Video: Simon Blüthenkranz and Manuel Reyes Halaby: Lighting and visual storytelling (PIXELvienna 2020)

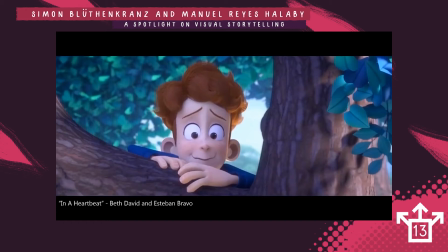24:34 You have the background more cyan and blue and cold, and he has really warm color tones, which really help him pop off the image.
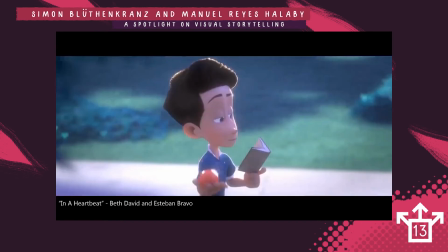24:45 And we have this image, and he plays with his apple a little bit, so they highlighted the apple a little bit with a glint and a little bit of a rim light. I
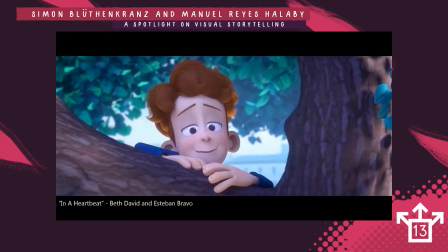24:55 know I already showed you this image, but I also wanted to point out that in lighting, you don't always have And to lead the eye to an object or a character, but you can also lead the eye to a special moment.
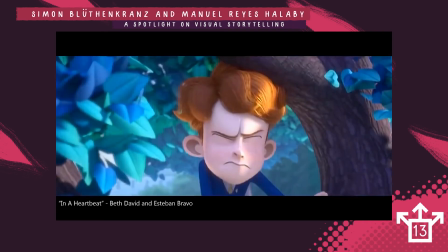25:09 And that's what they did here. In the next frame, he bumps on the tree. And what they did is they highlighted this moment with much more contrast. So you really feel that moment and you really see that moment.
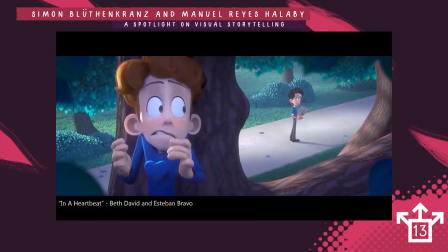25:25 The same thing that is happening here. Of course, the other guy is also visible, but he's not as saturated as the character that we should focus on, and also not as bright. Of course, he's also a main character, so he's also shaped very well,
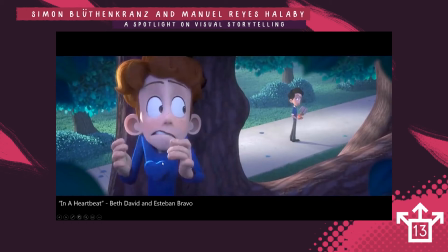25:43 but you can really see the rim light that they placed here on the heart to really pop the heart
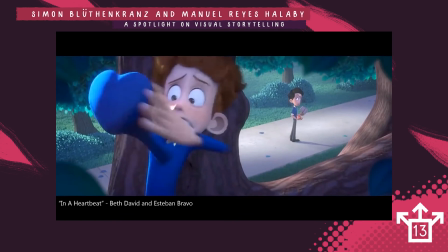25:53 out and really shape the heart too. This is also a really smart scene.
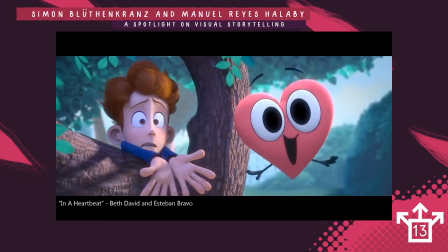25:59 I'm not sure if everything is intentional or if it's just a lucky mistake that they did, but in this case I would say you would look at the guy here, but then he moves into shadow.
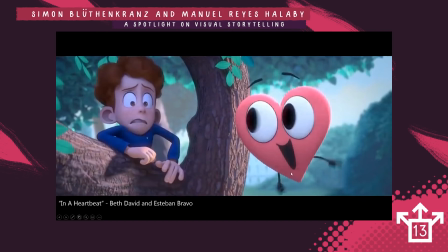26:11 So you look at the heart shape here, and then the heart comes back into the shadow,
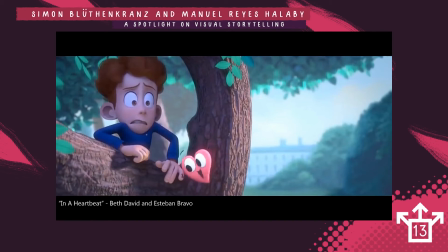26:20 but for some reason, lighting magic, he's still bright. He's not really in the shadow. The shadow doesn't affect him really. And what the heart shape does, he drags him.
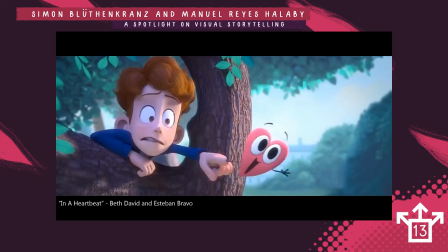26:33 The heart shape drags him into the light, but he pushes back into the shadow.
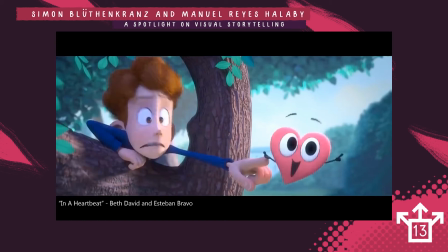26:39 And this also tells the story really well in a visual way. He drags him into the light, but he pushes back into the shadow.
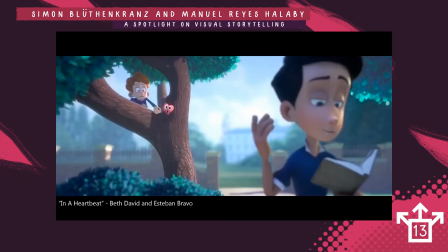26:47 And then, of course, you have this funny scene where the
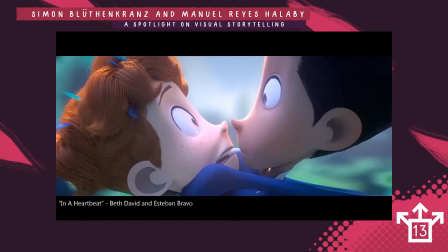26:54 heart shape drags him around the scene, and then you get this shot where you have this heart shape
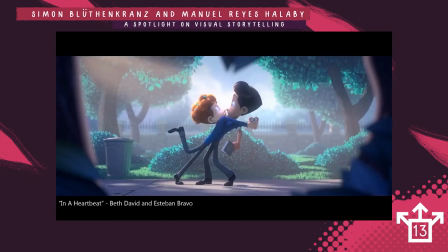27:00 natural vignette from a few objects, and the spotlight with a few gobos pointed directly at those two, which is really well made. Of course, you look at those two, and also the heart shape points at those two, so it's a really, really nice image.
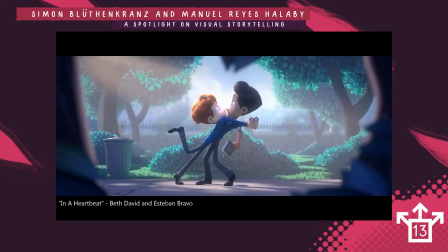27:18 And also, when you see, you have really nice shaping on the trash can on the left, because that's where the other main character jumps into.
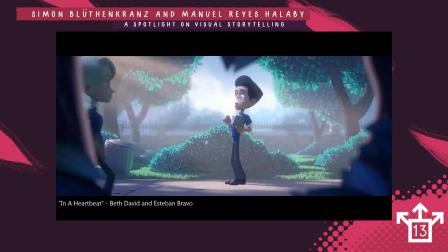27:28 And then just to point out, this is on the left, you see a side character. You notice him, but you don't. Your eye isn't drawn to him. Your eye is still drawn to the main character because he doesn't have any contrast.
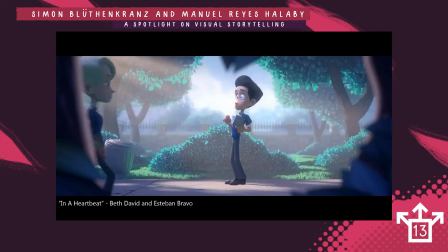27:42 He's pretty dark, and he just moves by. You know that he's not important to the scene just by the lighting.
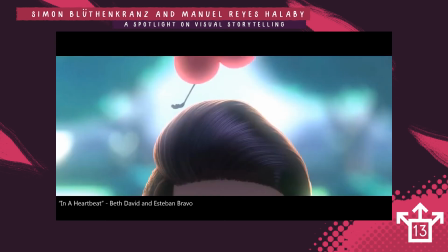27:50 This is also a really nice image, I think. Of course, you have this contrast from the darker shapes to the brighter shapes in the background. So you really look at this moment in the middle of the frame, and also you have this effect of the bokeh,
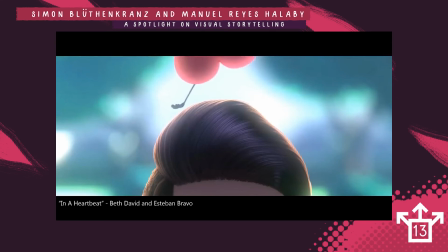28:10 of the camera defocus that you would get when you cut out a heart shape with a piece of paper and put it in front of the camera. So the bokeh has the shape of the heart, and they replicated that in CG, which is also a really, really nice idea, I think.
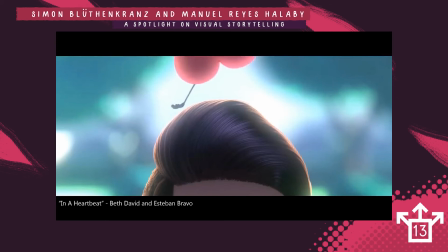28:26 Also, the shaping on the heart shape is really well done in this scene. And if we stay in the topic of shaping a little bit, you can see how they shaped the head, the hair of the main character here.
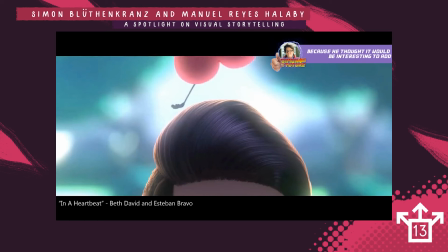28:43 They used a cold area light, probably, to shape the highlights of the hair, but then they rimmed the character with a warm light. That way you have the three-dimensional feeling in the hair.
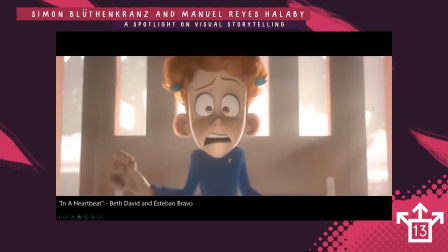28:59 And then the heart drags him into the school, and they did a really nice thing here. Of course, everything is really, really bright, and the light bounces off the ground and onto him.
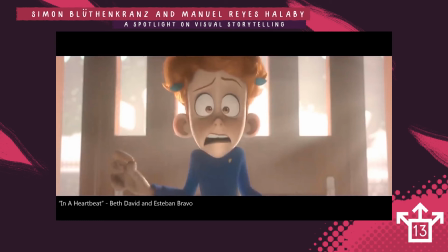29:13 And that's when you get underlighting. And underlighting is a really nice thing you can do to create a sense of something is not right. Normally the sunlight comes from above, and when the light comes from the exact opposite,
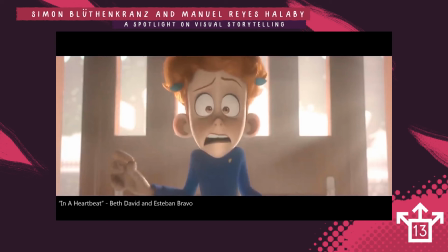29:30 it just looks weird, because we are not used to see the light come from below. That's why in horror movies you have all those scenes that are really scary, lit from below, and also in the camp light scenes, the flashlight aimed from below,
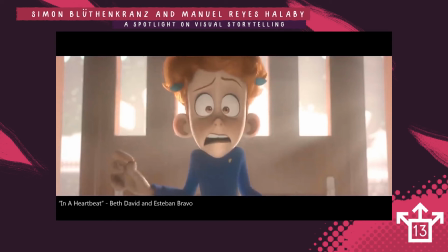29:51 because it's just weird to see the light coming from below, because we are used to see the light come from above. So that's what they did. They used underlighting to make the scene just more uncomfortable, and also used the
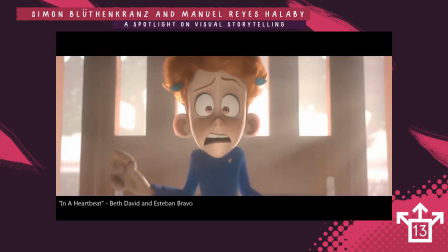30:09 light, the overexposed light, to make it more uncomfortable. Like here you have literally a spotlight hitting them.
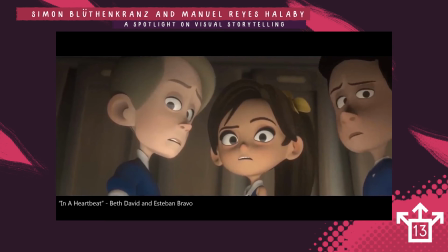30:15 Everyone else is pretty dark, has also underlighting. Everyone is looking at them in this underlit, so it's just more fearful for the characters. And then they run out. And what you can also see is the shaping on the door.
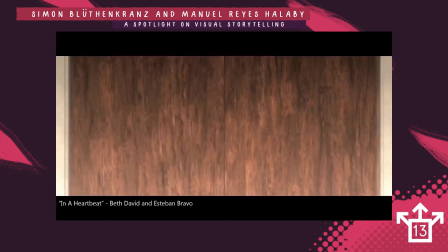30:32 Normally, if we would shoot it like live action, the whole door will just be bright, but they added a little ramp to make it a little bit more nicer, the frame.
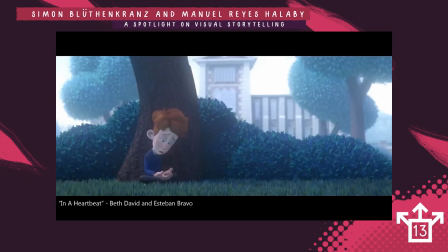30:45 So they run out, and this is also a really, really good example of a good mood. So you really have a cold mood. You everything is, because of the fog, is really lifted. You don't have much contrast. The character is, of course, sad.
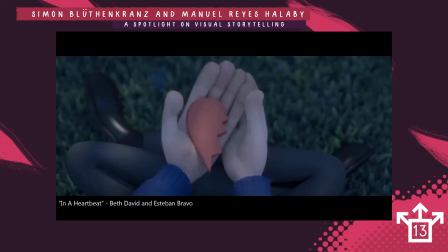31:05 It's very cold.
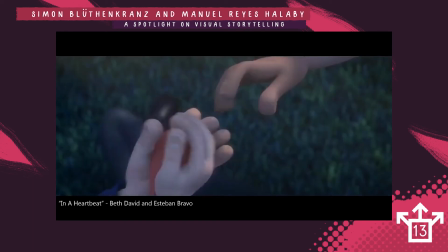31:08 Also an example of highlighting a moment, because they put a spotlight at this spot in the frame. So if he moves his hand here,
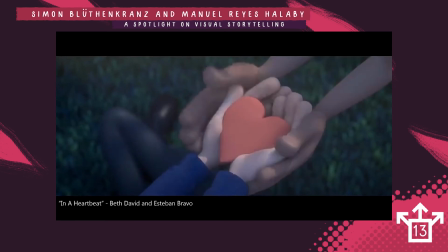31:19 this moment of putting those two parts of the heart together is highlighted.
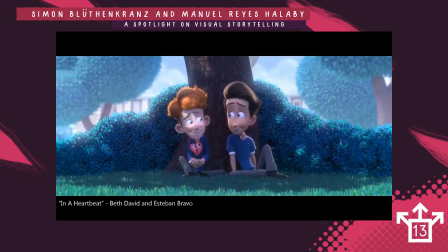31:26 Then, of course, the heart is back, and the mood is really bright again and really beautiful again, and has warm colors. And if we compare it to the previous image, you really see the difference.
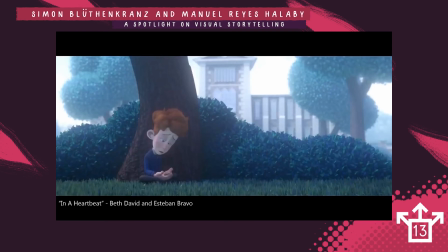31:39 Like here, you have really cold colors, not much contrast. It's very lifted. The shadows, the key is really harsh too.
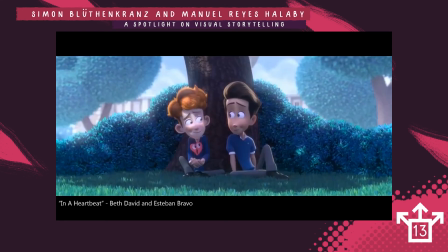31:50 And then you have this, where you have all the warm colors popping back in. The fog pushes a little bit back. You have much more contrast here, way more direct light, and it just looks beautiful.
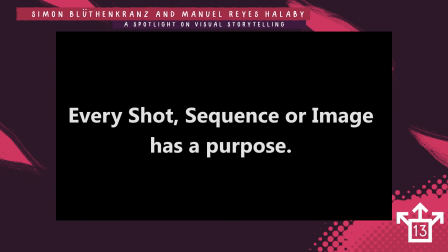32:10 And just to end my part of the talk, I just want to highlight every shot, sequence, or image has a purpose. Even if you do a turntable as a test, it has a purpose, and you need to light it with the purpose in mind. And of course, those 4 principles that I just mentioned are just principles.
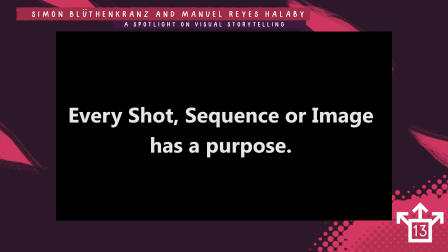32:28 And if you want the viewers to be confused, and if you want them to don't know where to look at, then of course you can do it. You can break the rules. As you just need to know why you're doing it, and you can do anything.
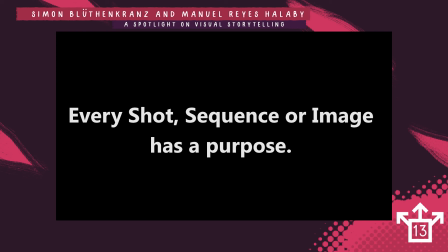32:46 There are no rules. They're just purposes. And